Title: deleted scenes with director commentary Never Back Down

So we didn't include this scene in the film because we kind of already met Max and Charlie,
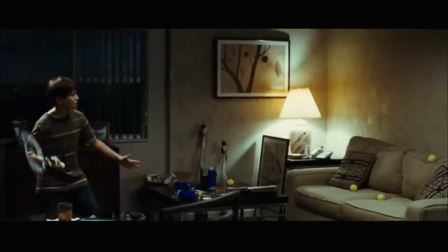6s
and it felt really redundant in the context of the feature, but it is a funny scene,
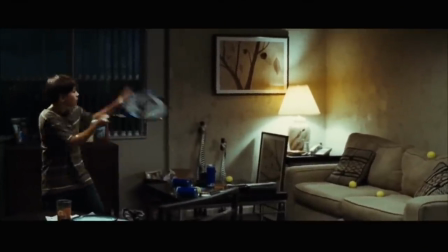11s
and Max and Charlie are two of my favorite characters, so I thought we'd show it to you here on the DVD.
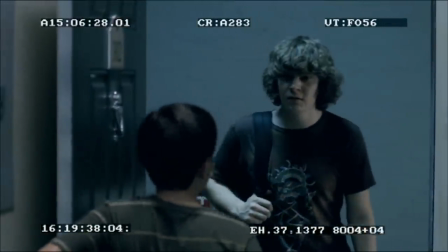18s What's up, little man? Jake here? Jake! No, no, that's all right, Mini-Jake.
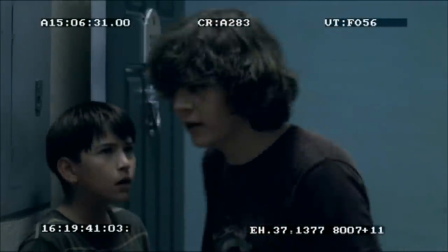23s No, I got it. I got it.
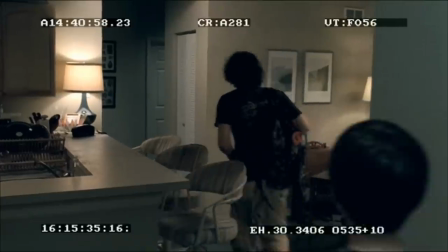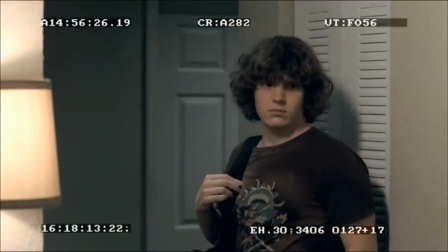29s Name's Charlie. i'm max what
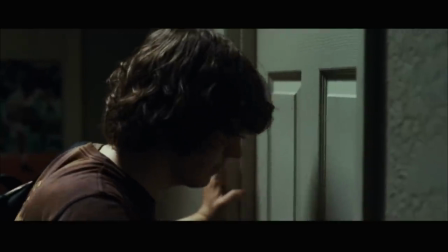39s do you want charlie it's max cooperman and baja miller
so this is another one of those scenes that while i was shooting it i was pretty sure we weren't going to need it but i wanted to cover all
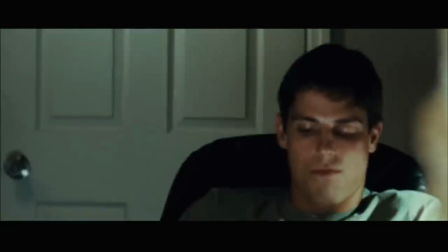57s
the bases it basically answers the question of what is jake thinking right when he goes to roca's